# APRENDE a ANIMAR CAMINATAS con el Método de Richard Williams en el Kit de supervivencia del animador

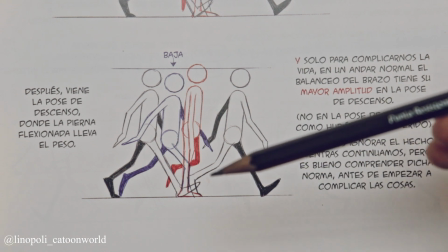Entonces, aquí Richard William nos dice que tenemos que hacer la pose de descenso,
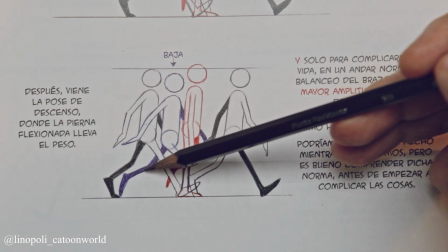la que va del keyframe 1 al keyframe 2 que es la que vemos aquí en azul
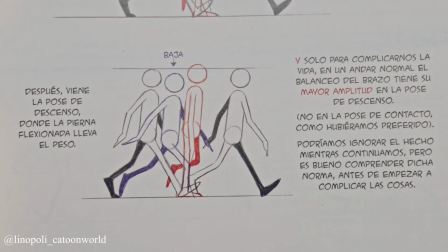entonces aquí dice después viene la pose de descenso donde la pierna flexionada
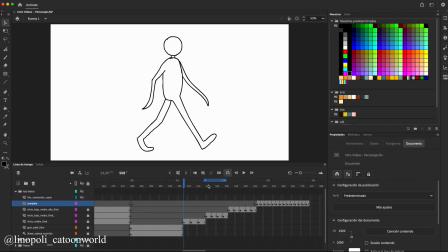lleva el peso al dibujarlo en nuestro software de confianza pues se vería de esta manera estas cuatro poses las tres poses que ya teníamos dibujadas más la pose que acabamos de dibujar que es la
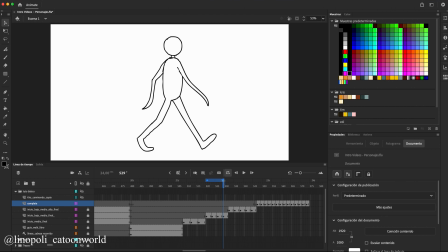que sostiene pues todo el peso entonces si hacemos play pues se vería de esta manera que ya se va acercando un poco pues a lo que viene siendo una
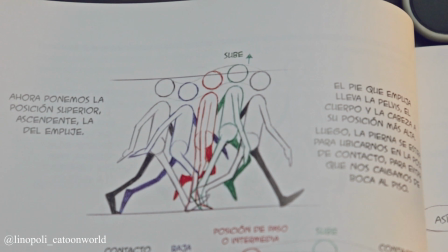caminata bueno entonces ahora tenemos que dibujar según richard williams
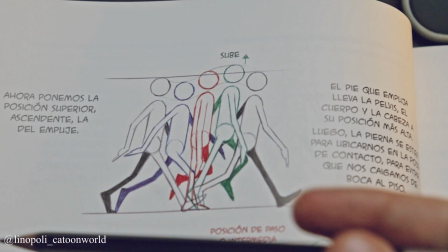la pose ascendente es decir la que impulsa al cuerpo tenemos la pose 1
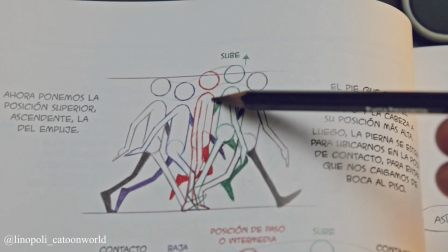la pose 2 el keyframe intermedio la que acabamos de dibujar que
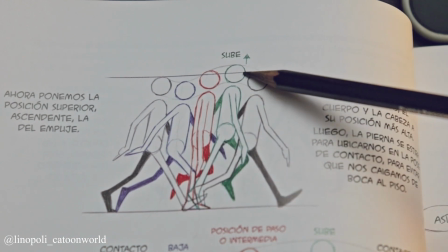es la que sostiene pues todo el peso y ahora tenemos que hacer la de impulso que sube hacia
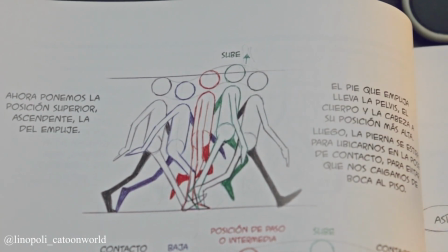arriba como vemos aquí en el muñeco verde para volver a la pose de contacto
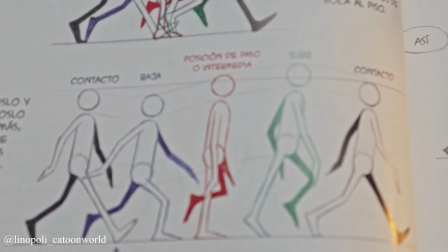entonces bueno pues aquí como podemos observar tenemos las poses
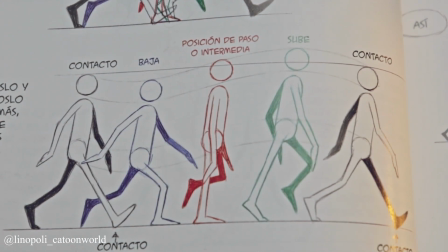principales para una caminata tenemos la primera pose de contacto que es la
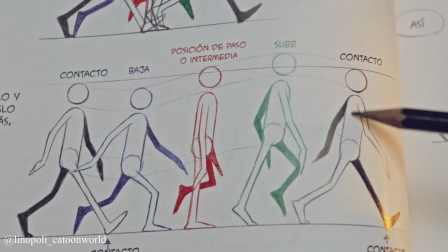que da inicio a la caminata la pose final que es la que da final la pose
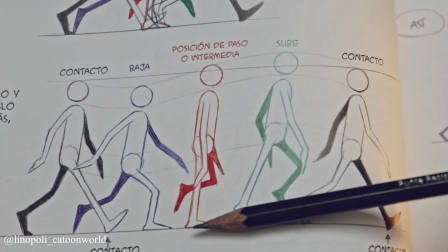intermedia y después la pose que recoge todo el peso
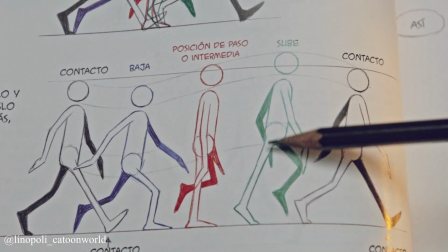entre el fotograma 1 y el 3 y la pose que sube para volver a pose de
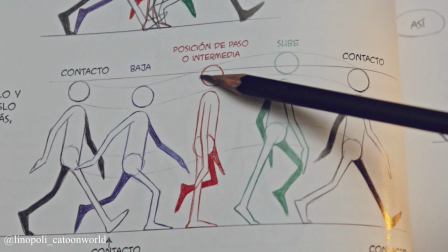contacto si te fijas aquí richard williams pues nos hace una curva
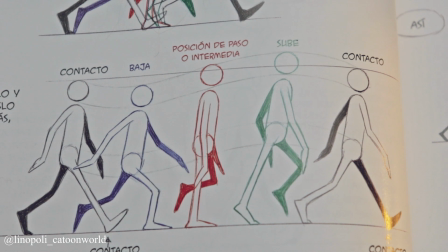que es la que haría pues la cabeza ok y esto cómo se vería pues si
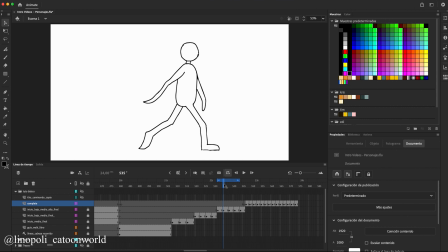lo dibujamos en el software de confianza sería de esta manera aquí he dibujado pues los cinco keyframes principales para una caminata según el libro de richard williams
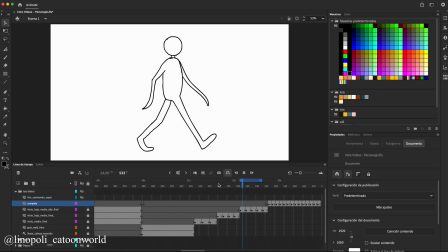y si le doy play pues bueno se ve pues que la marioneta está el dibujillo este pues camina vale entonces aquí por ejemplo tengo pues lo
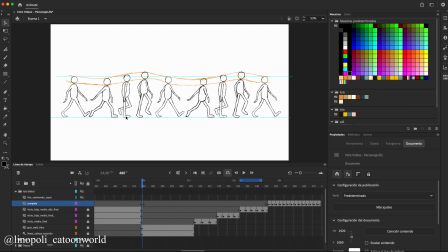que sería la caminata completa porque serían de dos pasos no el paso con la pierna derecha y después con la izquierda y Y esa sería la que es la caminata completa.
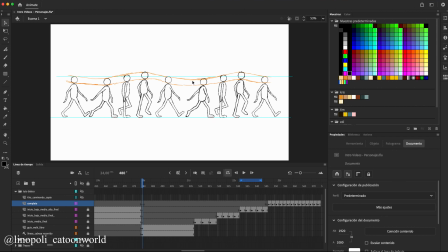Ahora, entre estas poses principales, según el libro de Richard Williams del kit de supervivencia del animador, entre pose y pose que vemos aquí, yo aparte he dibujado más keyframes intermedios para que no sea una caminata muy rápida.
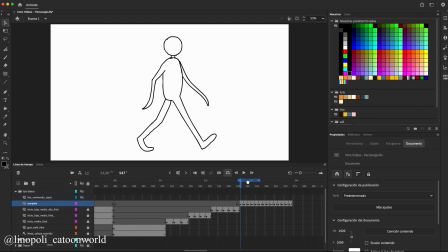Ahí ya depende de la velocidad que tú le quieras dar. Es decir, a más dibujos, más lentitud A menos dibujos,
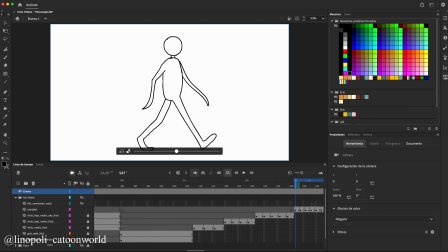más rapidez Entonces yo aquí he hecho una caminata a paso
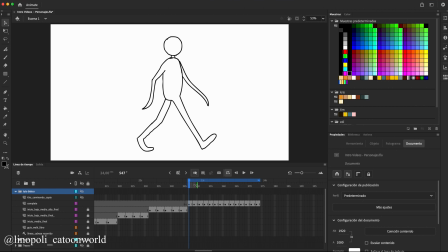normal Ni lento ni rápido Voy a activar por ejemplo aquí el papel cebolla Para que veas que he hecho una pose intermedia Entre la toma de contacto Y el keyframe que baja,
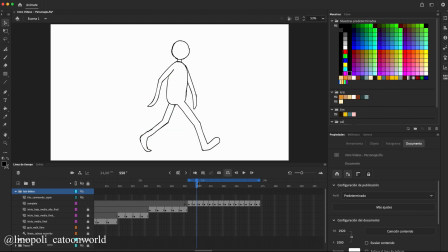el que sostiene todo el cuerpo Bueno, pues así con todos Y bueno, pues con estos consejos, súper consejos,
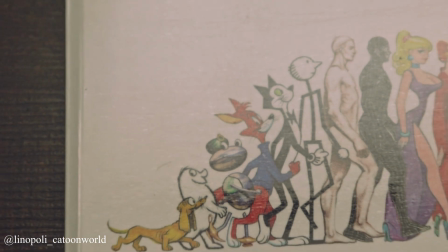pedazo de consejos que nos da Richard Williams en su libro El kit de supervivencia del animador,
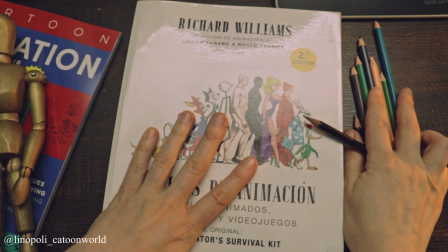pues ya podemos realizar la caminata que queramos.